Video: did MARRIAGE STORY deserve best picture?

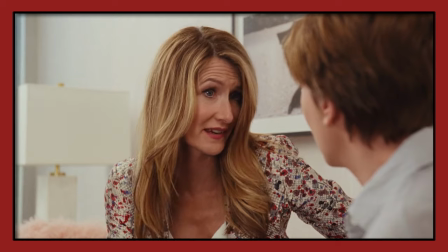252s
So throughout this entire film, as lawyers get involved and we start to see each side slowly unfold,
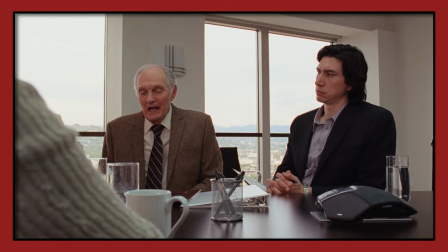259s
as the audience, we're constantly torn between each character. Charlie's in the right, but no, now Nicole's in the right.
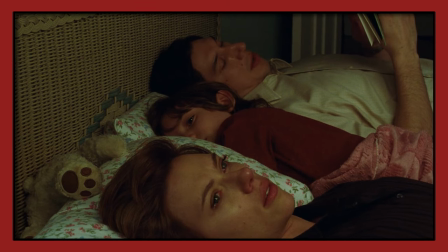267s
But now it's Charlie, and the writing is so good that it shows us that neither of them have really made the best decisions.
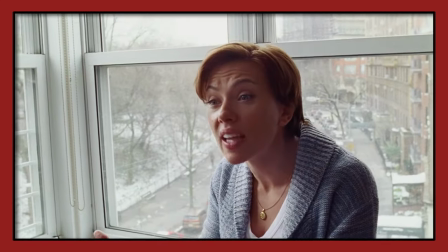274s
They're human. They both messed up on numerous occasions to get them to where they are now.
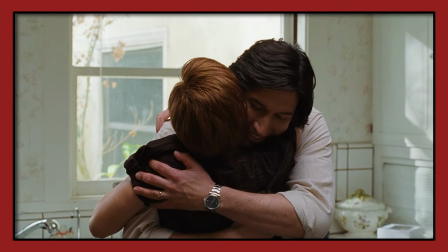279s
And that's where this film really shines for me.
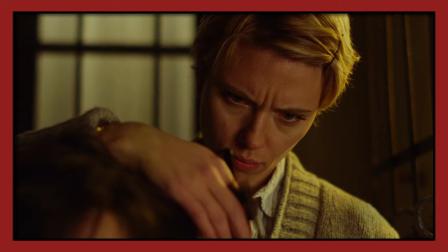281s
Pairing this brilliant writing with the performances of Adam Driver and Scarlett Johansson, like I said, it just clicks. Over the past year, both of these actors have easily become some of my favorite actors.
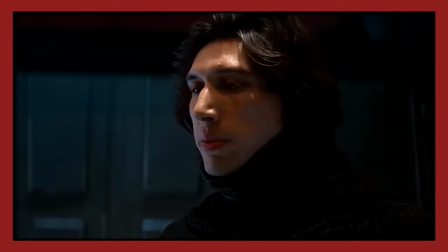292s
Adam Driver is mostly known for being in the most recent Star Wars trilogy, but he was great in 2018's Black Klansman,
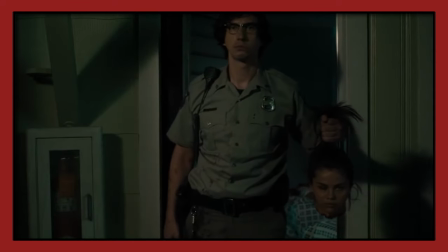299s
2019's The Dead Don't Die, and The Report. He's shown to have a wide range of acting chops,
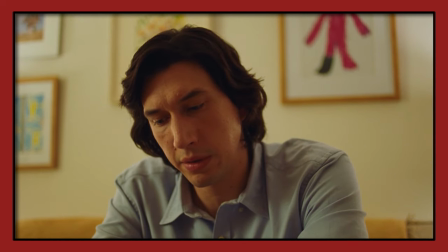304s
and every character that he plays is completely different and super believable. Except for the fact that he's always, like, really angry. Like here he is in Star Wars, really angry.
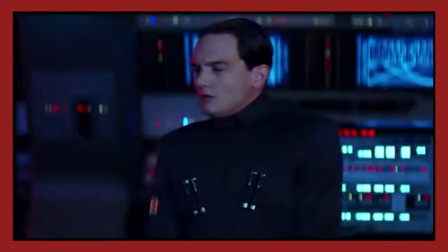And here he is in The Marriage Story, really angry.
You always made me aware of what I was doing wrong, how I was falling short. Life with you was joyless.
And here he is in Black Klansman.
Now keep driving, you black spear chucker piece of shit.
Oh, we're gonna stop that. We're gonna stop that clip a little early.
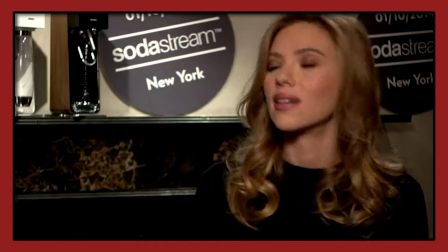339s
Scarlett Johansson has also wowed me recently when I watched 2013's Her a couple months ago.
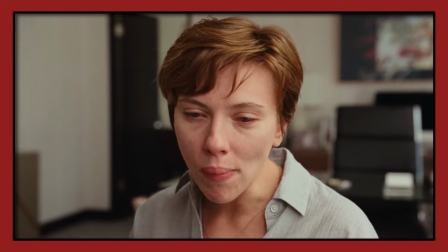344s
But also, she's fantastic in this, having an entire monologue that just absolutely captivates me with very little camera movement. I just, the fact that I never once got bored just tells me how well these actors are doing here.
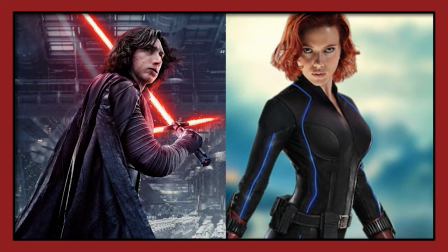359s
And it's just amazing what these actors can do when they're not in big CGI Disney movies. Not only do both actors carry the script really well, but I think the editing complements it super well.
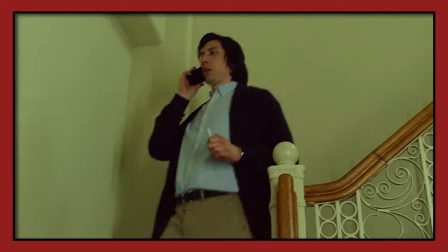370s
That if I had it my way, I'd put Marriage Story up for best editing at the Oscars this year.
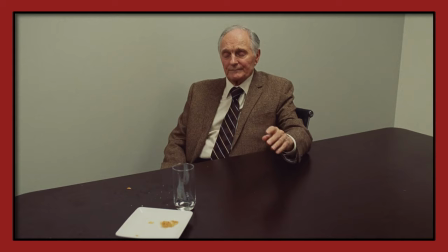375s
Editing should be subtle. It shouldn't be something super noticeable unless it's part of a specific style.
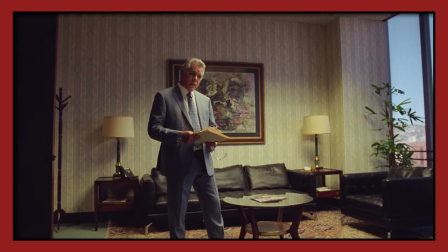381s
So it's this lack of editing in certain scenes that just help you hold your attention just a little bit more,
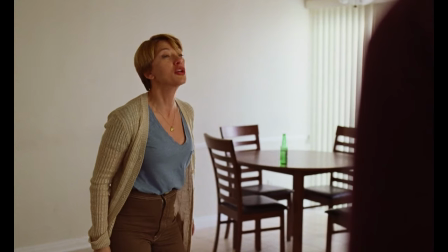388s
making you feel uncomfortable watching these characters argue. There's this scene that went viral on Twitter where Mr. Driver and Scarlett Johansson are yelling at each other, and it's kind of funny out of context, so a lot of people said that it was bad acting. But when you watch the film all the way through, this is the first time that the two of them even raise their voices at each other.
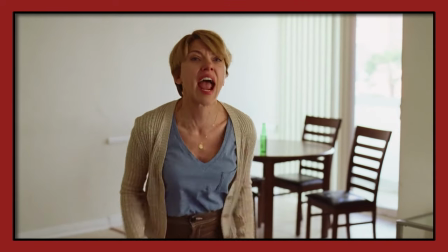407s
So it's the impact here, it's pretty hard.
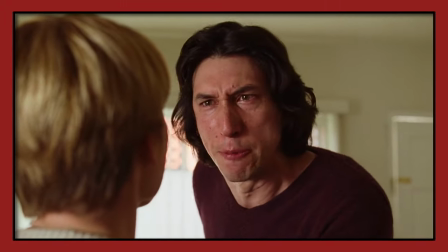412s
And keep in mind, this is a good hour into the film. And it's not just arguing that is the crux of their characters.
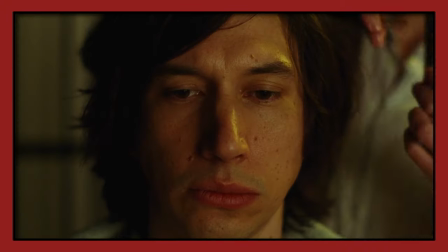418s
They still clearly have some love for each other, as we see these small moments where they're doing things for each other,
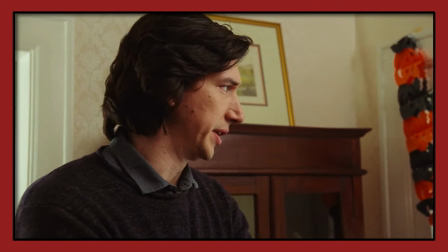424s
and it's happy, but it's also pretty sad. I should also point out that the soundtrack is done by none other than Randy Newman. This was pretty amusing to me. I guess sometimes you have a friend in me, sometimes you have an ex-husband in me. Yikes. It's just a little bit strange, but I think it does fit pretty well. I don't want to spoil the ending, like I said earlier, but the ending is bittersweet. And I don't think there's any other way it could have gone. And I really like it. Overall, Marriage Story is obviously fantastic. I really love this film. Everything about it is great. I have zero gripes with it. If you haven't seen it already, definitely check it out. It's actually a Netflix original, so if you have a Netflix subscription, you can go watch it today. But what about its nominations?
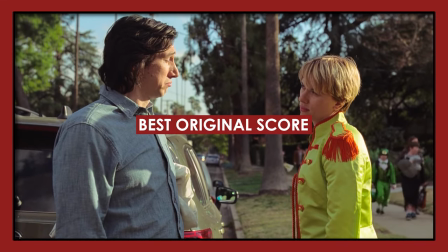466s
Well, as far as soundtrack goes, it's definitely not one of my favorite of the year, but it's a solid enough one.
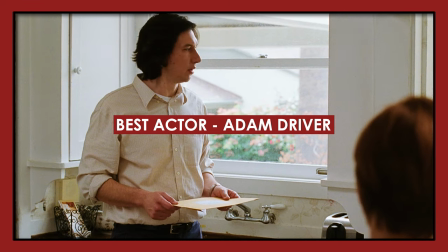471s
I think Scarlett Johansson and Adam Driver both did phenomenal in their roles, so I'm happy they were nominated for Best Actor and Actress, with Laura Dern actually winning Best Supporting Actress.
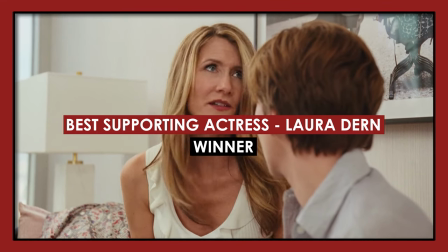480s
I was a bit confused as to why. I think there were better choices in this category, but it's not the worst choice.
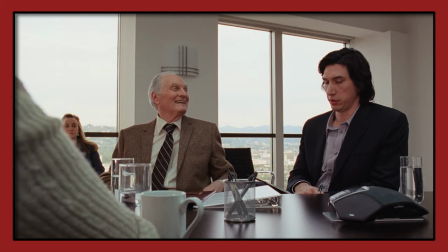485s
Both of the lawyers, actually, both Laura Dern and Alan Alda from MASH, which is a surprise to see in here,
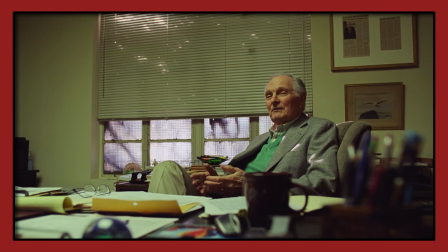492s
they both do a great job in their roles, and I think they definitely added a little bit something extra to the film. As far as best screenplay goes, I definitely think this was an obvious choice.